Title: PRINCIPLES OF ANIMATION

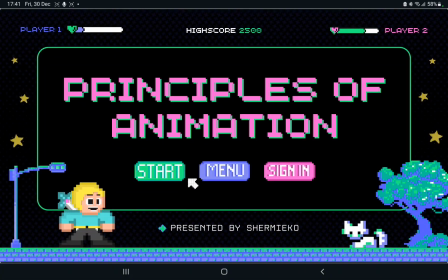Hello everyone, my name is Shermieko, and in today's video I will be talking about principles of animation.
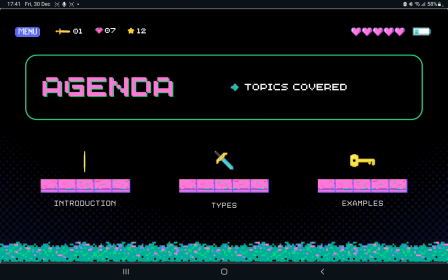In this video I will be covering 3 topics in relation to principles of animation. So without further ado, let's jump into it.
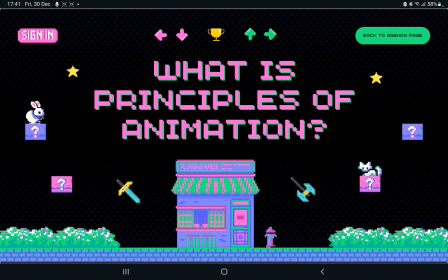So what is principles of animation?
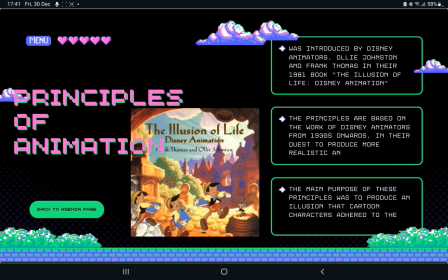Principles of animation was introduced by Disney animators Ollie Johnston and Frank Thomas in their 1981 book The Illusion of Life, Disney Animation. The principles are based on the work of Disney animators from 1930s onwards in their quest to produce more realistic animations.
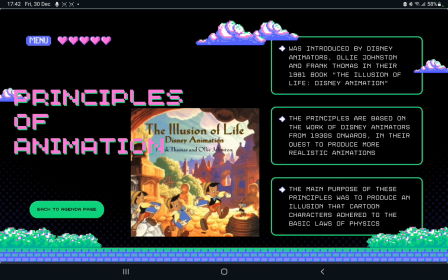The main purpose of these principles are to produce an illusion that cartoon characters adhere to the basic laws of physics.
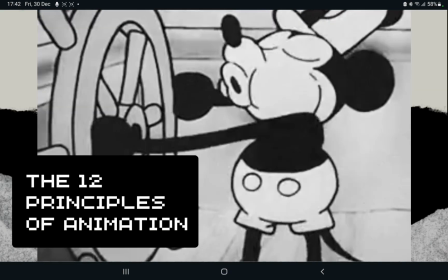The 12 principles of animation: squash and stretch.
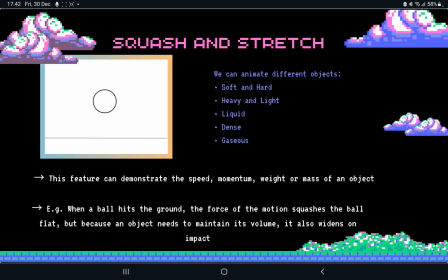Using this principle, you can animate different objects such as soft and hard, heavy and light, liquid, dense, and gaseous. This feature can demonstrate the speed, momentum, weight, or even mass of an object. For example, when a ball hits the ground, the force of the motion squashes the ball flat,
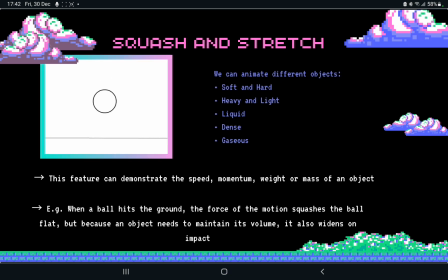but because an object needs to maintain its volume, it also widens on impact. Anticipation.
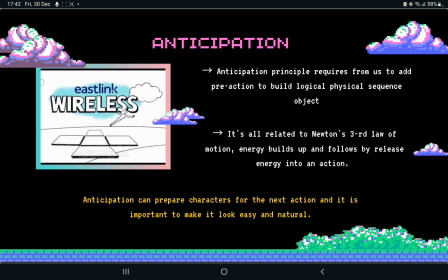In order to make the action more realistic, anticipation principle requires from us to add pre-action to build logical physical sequence. Like in real life, character needs to gain power to jump, run, and do any other action.
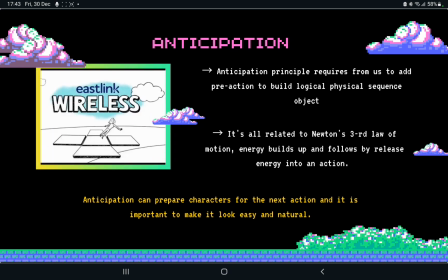It's all related to Newton's third law of motion. Energy builds up and follows by release energy into an action. Anticipation can prepare characters for the next action, and it is important to make it look easy and natural.
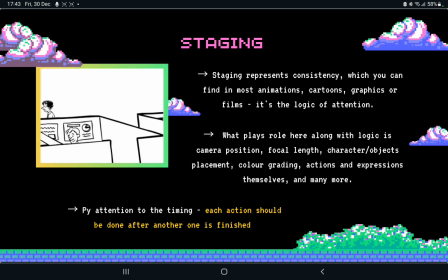Staging. It means focusing attention on a particular object of your scene. Thus, staging represents consistency, which you can find in most animation, cartoon, graphics, or films. What plays a role here along with logic is camera position, focal length, character,
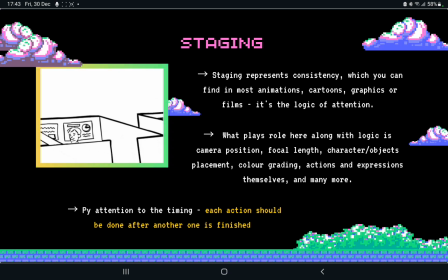and/or object placement, color grading, actions, and expression themselves. Also, pay attention to the timing, as each action should be done after one is finished.
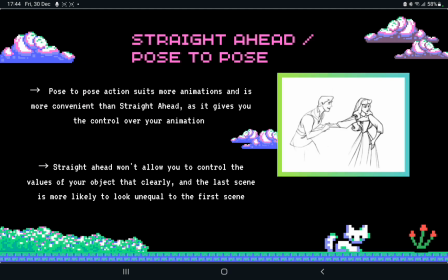Straight ahead or pose to pose. Pose to pose action suits more animation and is more convenient than straight ahead, as it gives you the control over your animation. You set your keys first so you know where the animation starts, alters, and ends. Then you set the extremes, which allows you to set the radius of your animation.
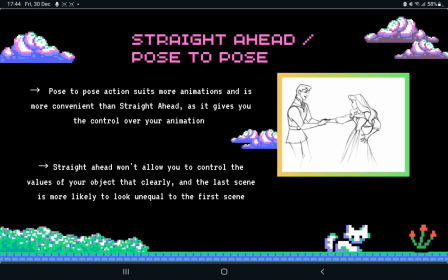And after that, you can set breakdowns to connect extremes. A straight ahead won't allow you to control the value of your object that clearly, and the last scene is more likely to look unequal to the first scene.
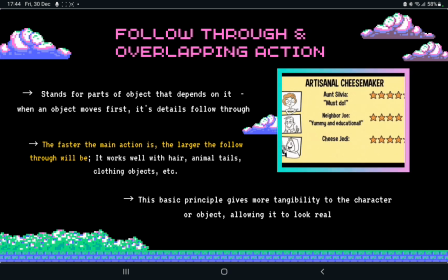Follow through and overlapping action. It stands for part of object that depends on it, so when an object moves first, its details follow through. So the faster the main action is, the larger the follow through will be. It works well with hair, animal tails, clothing objects, etc.
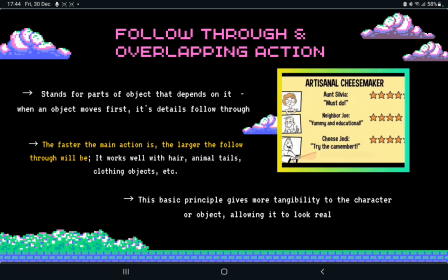These basic principles gives more tangibility to the character or object, allowing it to look real.
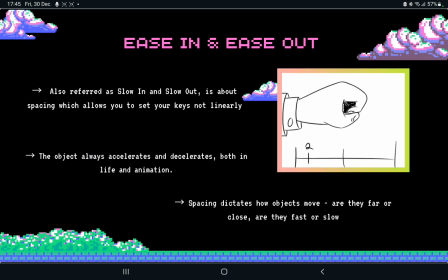Ease in and ease out, also referred to as slow in and slow out, is about spacing, which allows you to set your keys not linearly. The object always accelerates and decelerates, both in life and animation. Spacing dictates how objects move. Are they far or are they close?
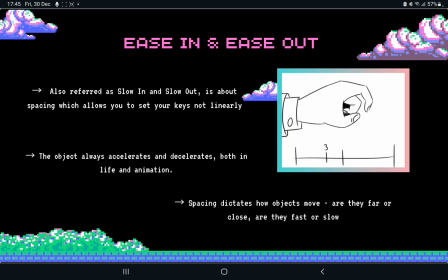Are they fast or are they slow?
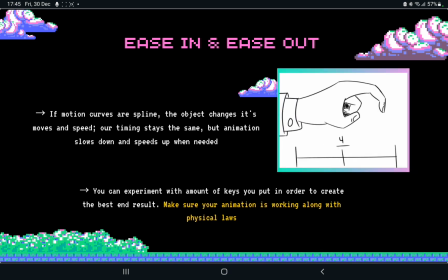And if motion curves are splined, the object changes its moves and speed, but our timing stays the same. You can experiment with the amount of keys you put in order to create the best end result.
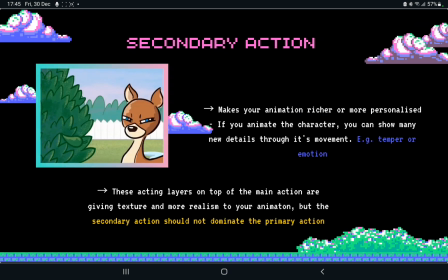Secondary action. Secondary action makes your animation richer and more personalized. So if you animate the character, you can show many new details through its movement, like temper or emotion. These acting layers on top of the main action are giving texture and more realism to your animation.
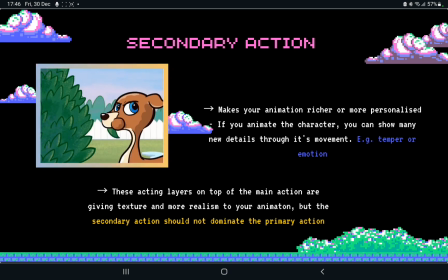But keep in mind that the secondary action shouldn't dominate the primary action.
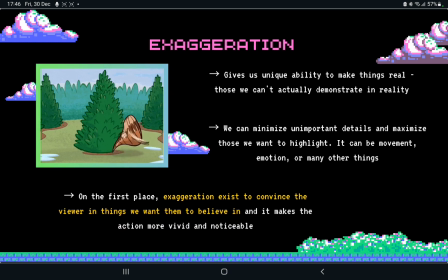Exaggeration. Exaggeration gives us the unique ability to make things real.
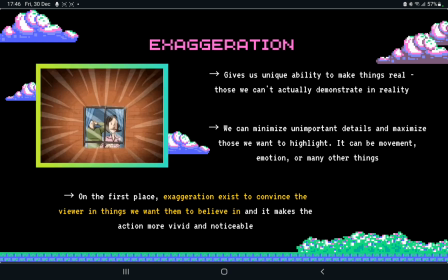Those we can't usually demonstrate in reality. We can minimize unimportant details and maximize those that we want to highlight. It can be movement, emotion, or many other things.